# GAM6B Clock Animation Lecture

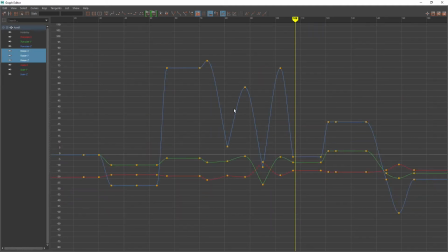The reason I know that is because when I look at all three of them, it covers the most distance, and so it must be the most important. That's kind of the idea. What we can do, though, I can grab all three of these, and all three of these,
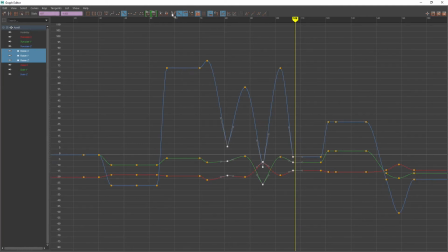and these, because those are the three strikes. And I'm going to break their tangent handles so that I'm able to sharpen them up if I want to. Then I'll just focus on Z first, where I want to move
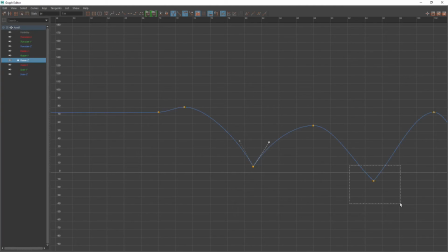more like the bouncing ball, so that there's a nice sharp rebound on each one of those strikes. I'll show what this looks like without affecting the other two rotate channels. And then I'll show what it looks like when I edit all of them.
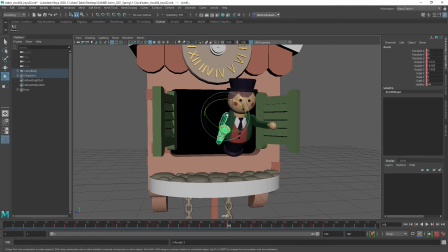So there's just the, if I get my manipulator, just this direction, which is definitely the more important one. So let's see. So it's even sharper for each one of those hits now. And you know what? Looking at it, I don't need to do the other channels.
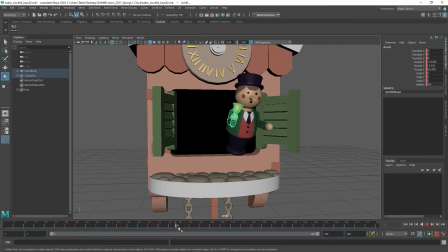That's completely sharp enough. And I don't really want to do it with the body. I like the body being a little bit softer in motion than the arm. If I were to sharpen up the rotate Z for the body,
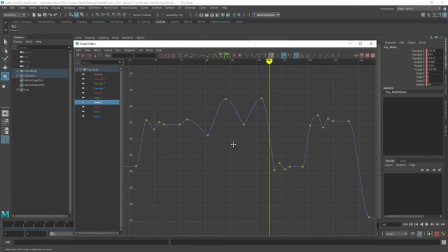it means that his entire body is bouncing even sharper than it already is for each one of those strikes. And I'm not sure that would be desirable. In fact, let's reverse it. I'm going to make these flat tangents again so that his body is moving softly, but his arm is moving sharply.
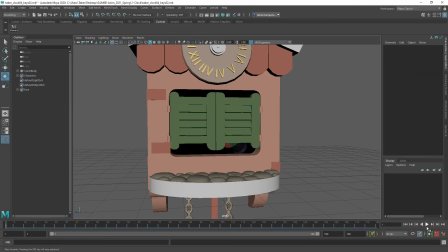And let's play that and see what that looks like.
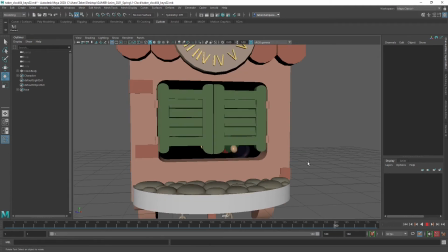I actually think that's good as well. Let's see.
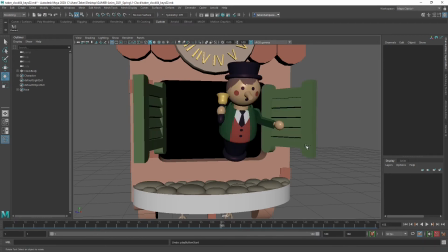I think maybe it took away a little bit of the personality. So I'm going to undo it, just leave it sharp. Let's play it one more time. Yeah, I like the sharper action. This is a mechanical kind of toy-like thing. So I'm going to leave it like that.
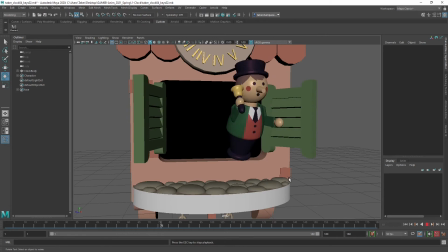For the most part, this is sort of what the animation is going to look like as its end result.
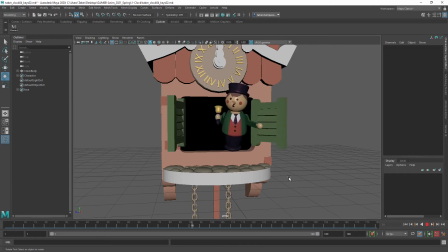It's lacking in detail and nuance right now, but that's it. We've got all of the major positions in. The major timing I'm pretty happy with. The door is currently doing nothing. The clock is doing nothing.
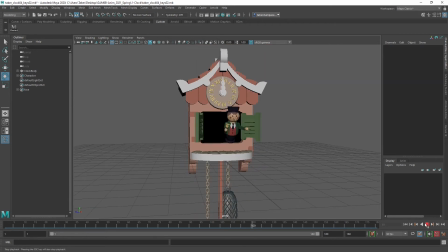So it's not striking the top of the hour. The pendulum is not swinging. So let's do really quick one of those things.
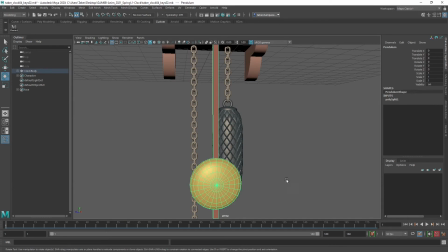I wanted to show how to use infinities in the graph editor as well. And the pendulum is a good opportunity to use that because all it needs to do is swing back and forth forever. And it's going to take a second to do its cycle because that's how a clock works.
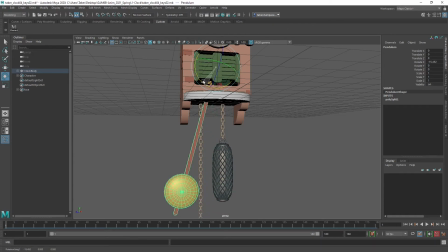So let me go ahead and start this over to one side, however far I think it needs to go. -15 looks good. Okay, we're going to set a key just on this one channel for that. Then we know 1 second is 30, but a clock actually goes tick-tock after 1 second.
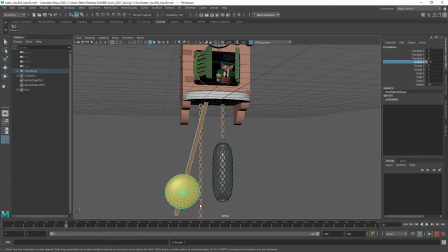So 30 is this same position again. I'm going to key that one more time. 15, which is half a second, would be positive 15. Strangely enough, it's the same number. That's weird. So that's the opposite side.
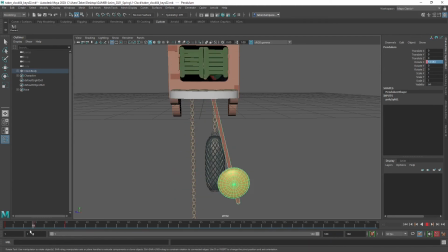So now it's going to go tick-tock each time. This might be too far, looking at it. But the cool thing about using infinity is I don't have to copy-paste that. I can set this to repeat that, and then I could adjust in the graph editor the magnitude of the swing if I don't like it.
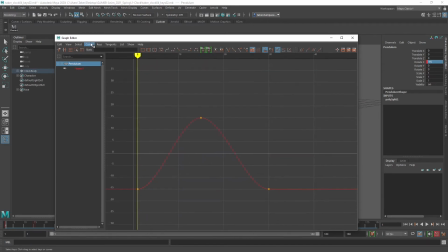So here's all we've got right now. I'm going to say view infinity. Oh, it's already being viewed. Okay, so actually we do see that. This line out here, that's infinity, and this is infinity out here. So it's already being viewed, but if yours is not shown, then right there.
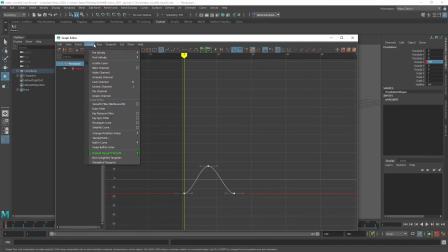Then I want to select this curve, and I want to come up to curve, pre-infinity and post-infinity.